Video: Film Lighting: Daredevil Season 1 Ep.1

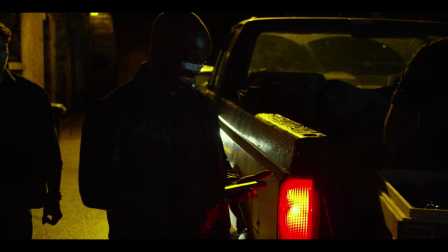(12:05)
Also, you have here the introduction of the first red lamp, which we see over and over again.
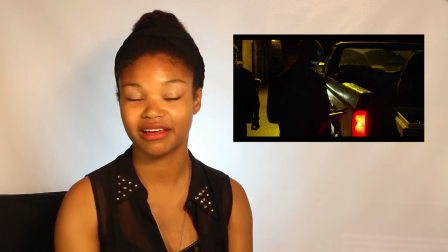(12:14)
That starts becoming a theme as more episodes come along.
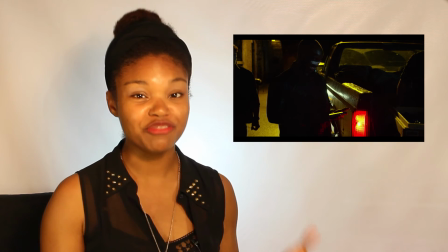(12:20)
The red lamp. So they introduced the red lamp, which will later become more prevalent.
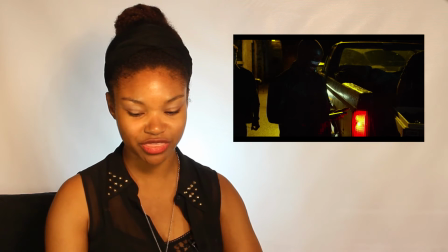(12:24)
But I also think the way they introduced it, with the whole yellow surrounding the scene
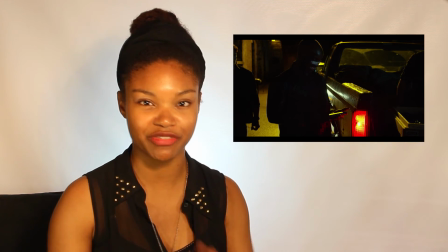(12:32)
of this guy exchanging weapons or doing whatever criminal activity they're up to, it just is so fluid.
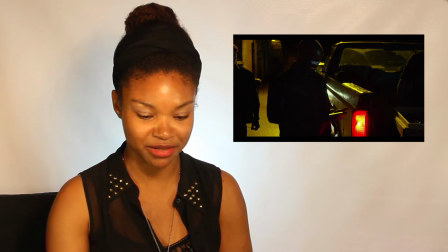(12:39)
And I believe it falls in line with what they were trying to achieve. Just being very deliberate with their color choices.
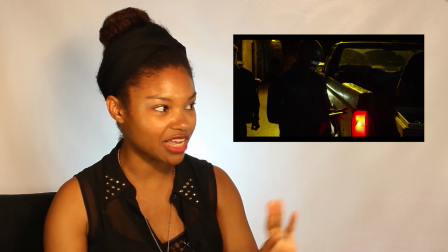(12:46)
The yellow hair reads like a foreshadowing.
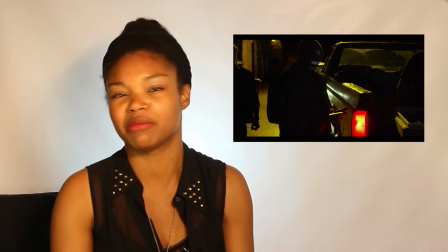(12:49)
It's going to tell like at the end of the episode regarding to the upcoming power struggle between Daredevil and the bad guys.
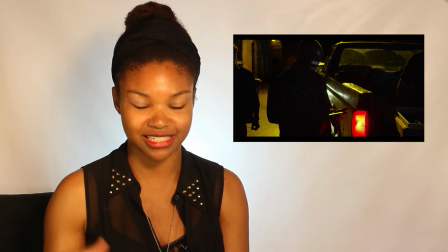(12:56)
And the red is this angst.
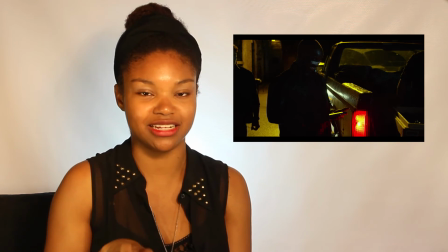(13:00)
It's like dead in the middle of the frame, this uneasiness that we're kind of like waiting to see.
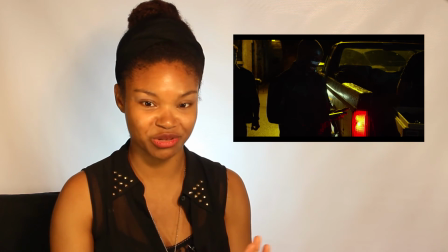(13:05)
We're like on the edge of our seat. What's going to happen? I think, anyway, I love it. I love it. You have also the bluish white, which is like, again, this repetitive ill, I'm sick. This bluish white that happens in the streets. So now not only am I sick personally with the yellowish and the greenish, but the city is sick. And we're all feeling thrown off. Okay, so the final scene of this episode
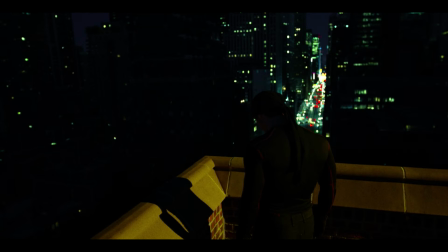(13:37)
shows the city in this bluish white light, which is like gives you an unsettled feeling.
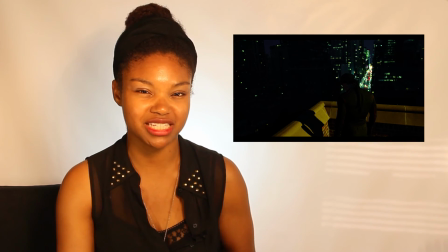(13:45)
It's again this repetitive theme of being ill, this sickness, but this time the sickness takes over the whole city, and it's up to Daredevil to
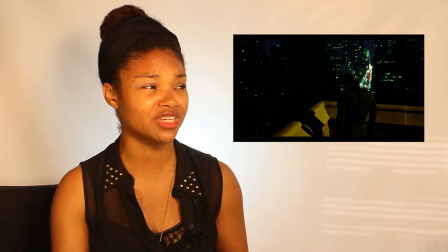(13:56)
remedy the sickness with his hope. That's why you have the yellow light on the roof that's like basically saying, look to me, I'm the one,
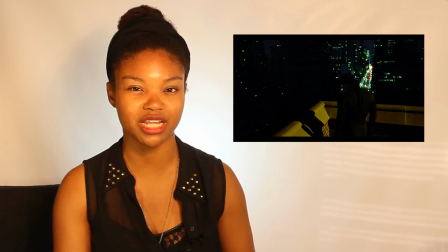(14:03)
and the harsh lighting that's being pushed onto the wall from the yellow light, which is representative of his rigidness, his stiffness, his inflexibility. I'm not going to budge. I'm not going to move. I'm here to save the town.
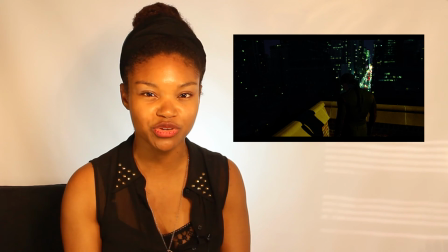(14:18)
I'm here to save the city, and there's nothing you can do about it, bad guys.
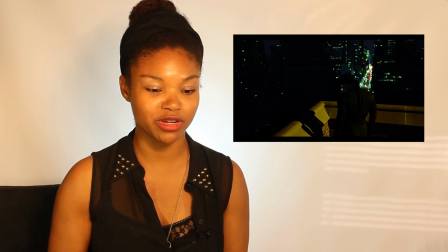(14:22)
So I think the director of photography was very true to the consistency of the episode.
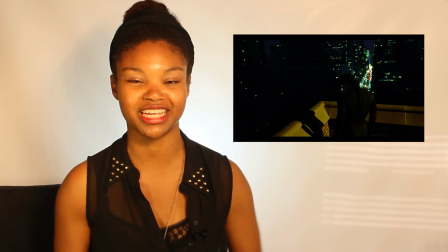(14:29)
I really love how the whole thing was executed, the different hues and the shades of colors, and I'm just thoroughly enjoying the lighting of this series.
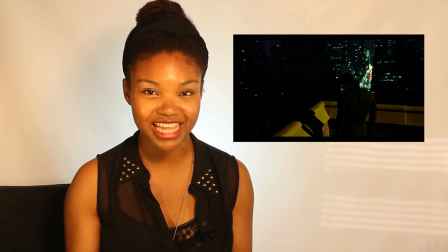(14:38)
So I want to know your guys' take. Let me know what you think about it.
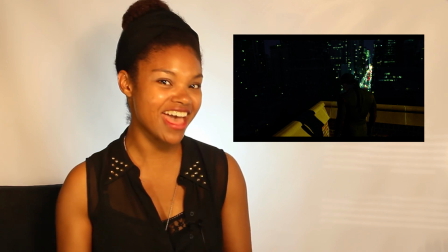(14:42)
Leave your comments, and pretty please subscribe and join me again for the next analysis of The Light.
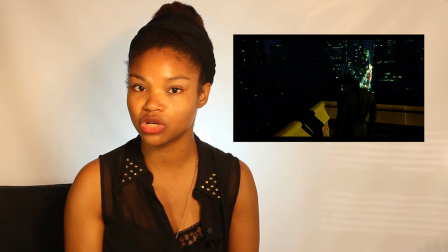(14:48)
And remember to seek the light and to be the light.